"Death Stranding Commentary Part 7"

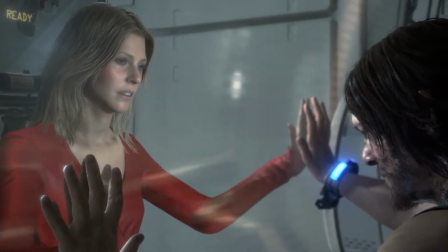[11:46] let me end it all i'll be waiting for you on the beat
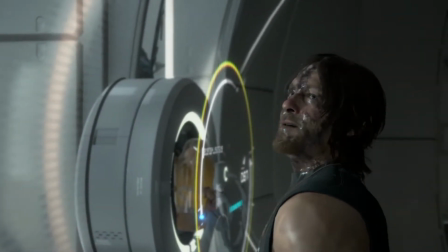[11:51] yeah that gives me goosebumps that's really good um
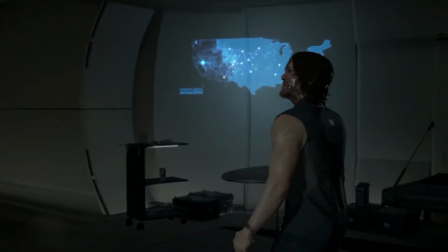[11:58] yeah so we learned that amelie is an extinction entity um which is some sort
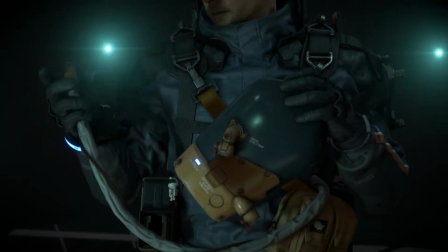[12:03] of like demi god like force of destruction so amelie's not a real person and we find that
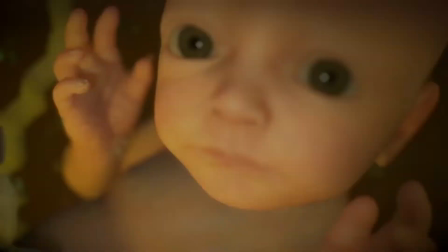[12:09]
out either at the beginning of this episode or episode six and we still don't understand quite what that means but we know that she's not a human she's an
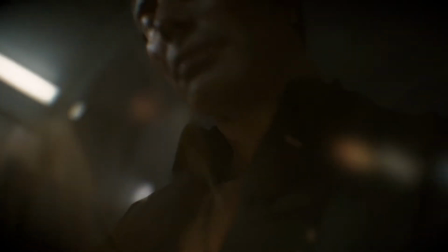[12:17]
extinction entity and she can end the entire world or universe and so she's asking sam to stop her from ending everything um so right
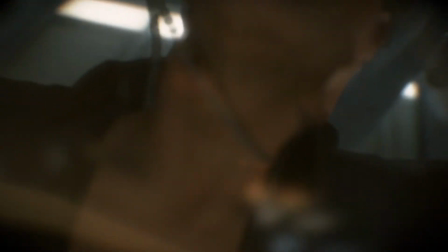[12:25]
now we're getting kind of like a plot twist where in this world where nothing is what it seems it even more so now,
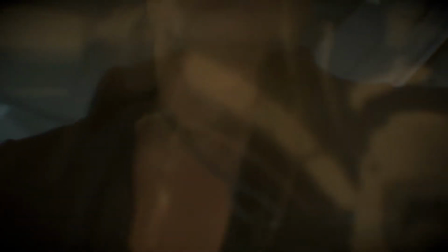[12:32]
you know, where now our sister is not actually really our sister,
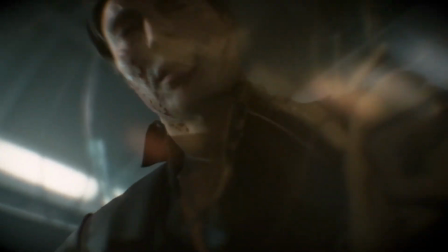[12:36]
she's some sort of godlike, you know, or angelic-like creature of, you know, I don't know, rebirth? I don't know what you would call it. Because I don't like to think of her as just like this Armageddon-style force of nature.
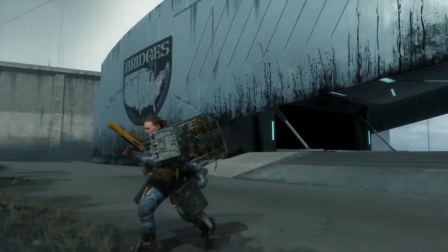[12:53]
So, yeah, I had toyed with doing this sequence with no music. This is the jellyfish sequence, where when he gets into the city, there's a bunch of jellyfish and he has to navigate through a bunch of rubble.
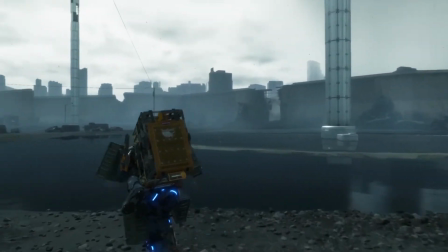[13:01]
And so I'd worked on this sequence for a really long time once without music and then once with music
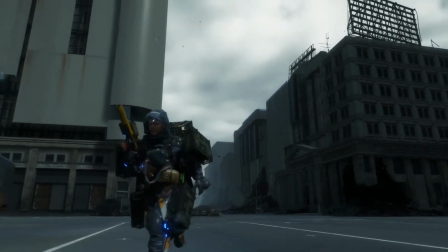[13:07]
And at the end I just cut it all out and just did this So I just I literally cut out him traveling through the city because it was just not plot relevant I
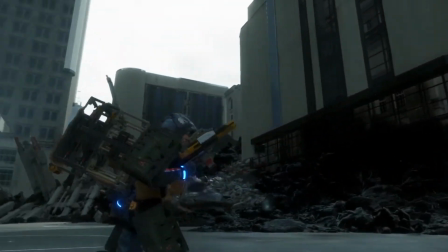[13:17]
Did keep this one long shot to show that the city is empty and destroyed But I didn't show any of the jellyfish monsters or him shooting them
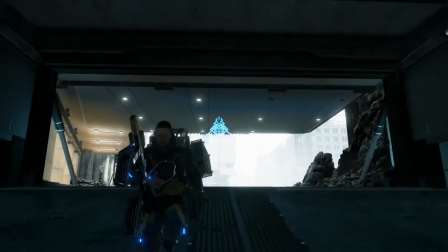[13:29]
going to be a musical montage it would have been right there but it just didn't really feel right with like the flow of what had happened before and we're only
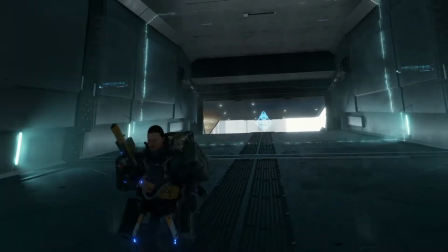[13:35]
like 13 and a half minutes into the episode and you know i got a lot of stuff i'm trying to accomplish i'm trying
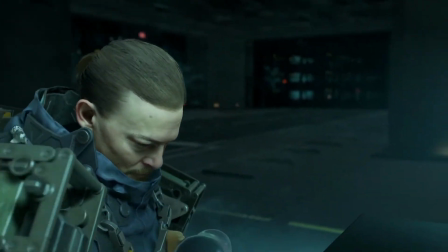[13:41]
to just move it along move it along move it along okay
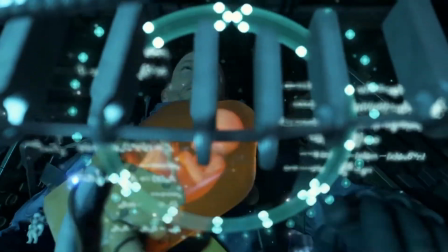[13:47]
so i misspoke this is the final knot or the final connection to the chiral network so this is technically sam completing the first half of his mission.
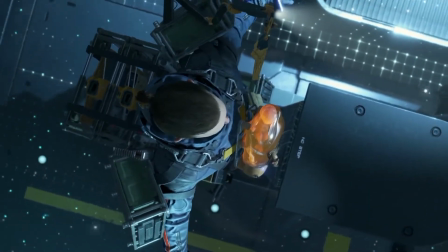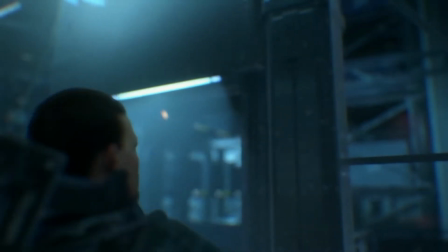[14:02]
You'll notice that Sam has a ton of guns on his back. You're like, why does Sam have so many assault rifles on his back?
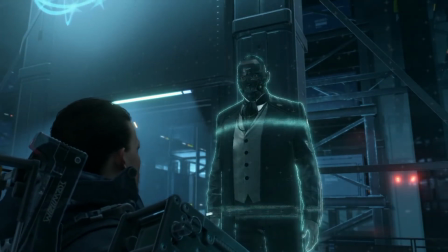[14:10]
And it's like, well, I had just gone through the jellyfish sequence, and I knew that I was about to have this crazy Godzilla-style boss fight,
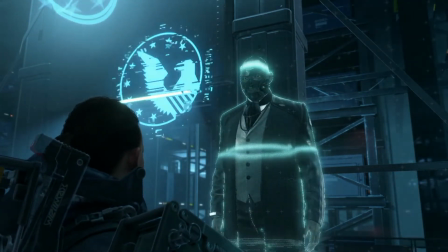[14:17]
you know, this like massive kaiju-style boss fight that was coming up.
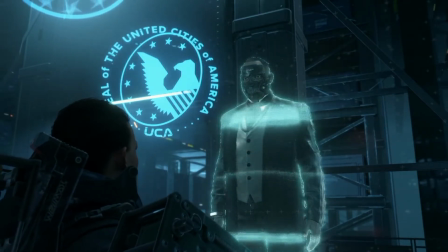[14:23]
Which I actually think came out really well. Compared to my very first boss fight in episode 4, which I was not happy with. My first boss fight in episode 4 was like barely 60 seconds, and it was because of the HUD and all sorts of shenanigans.
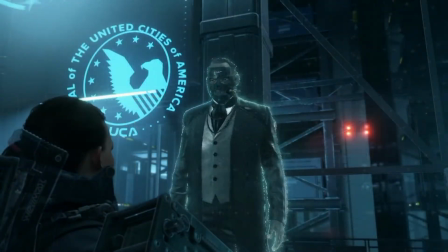[14:35]
And I do feel like this one came out a lot nicer. This is the boss fight. I don't really want to spoil it, but spoilers.
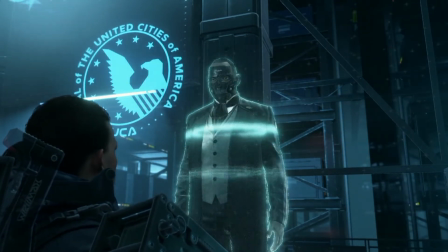[14:41]
This is a boss fight with, like, giant Amelie. And I feel like it came out much nicer.
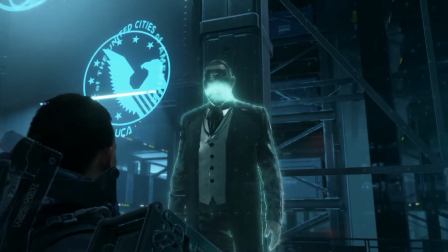[14:46]
Still no HUD. I had to constantly flick the HUD on and off while fighting to pick up guns.
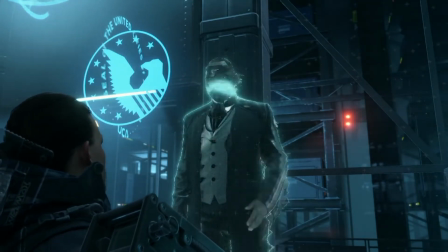[14:51]
Because they were like guns buried in the tar, and you couldn't see them without the HUD.
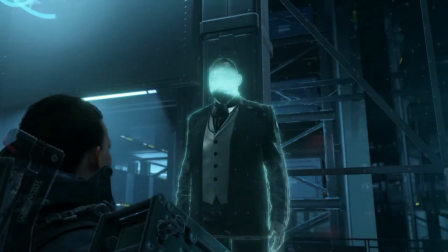[14:55]
So every so often I have to flick the HUD on, grab a gun, turn the HUD back off, and then, you know, reset the shot.
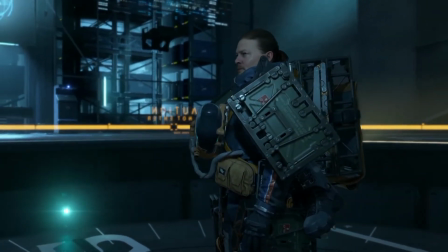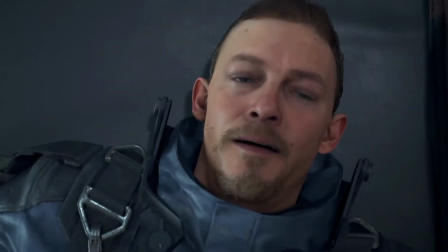[15:09]
So this is like, I think, this is a break before the fight. I guess we're probably going to go back to it. I actually don't know what the next scene is. Like, once again, I have a general idea. But it's been so long. I'm going to assume it's a beach scene.
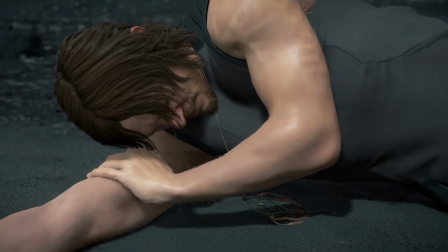[15:20]
Yeah.
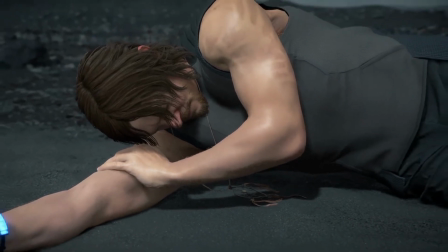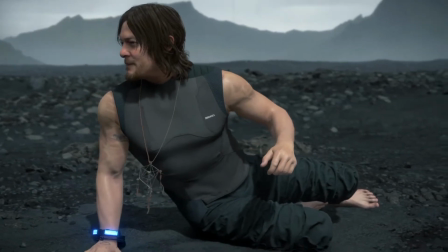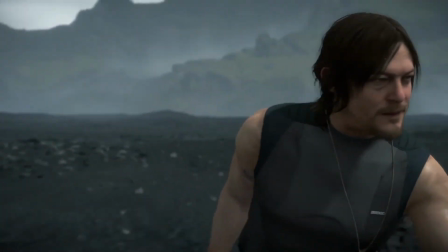[15:32]
Yeah, dude, that's creepy. That voice effect is creepy.
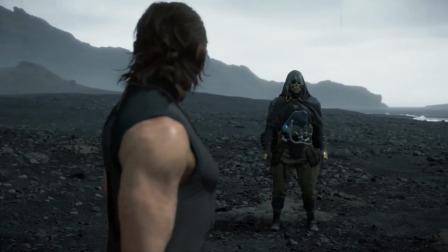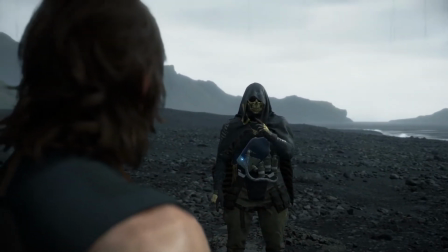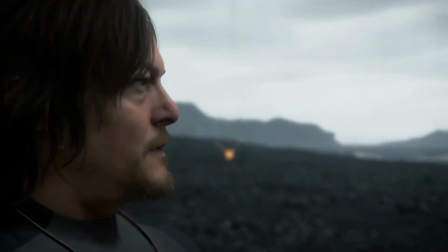[15:47]
The visuals of this.
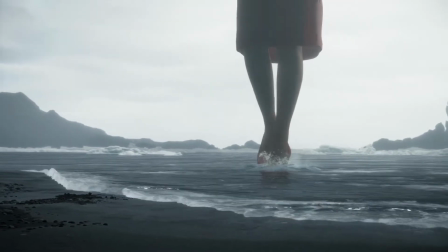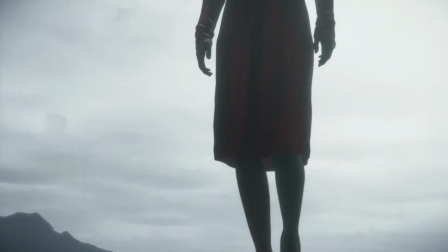[15:53]
I don't know why this is scary, but it is.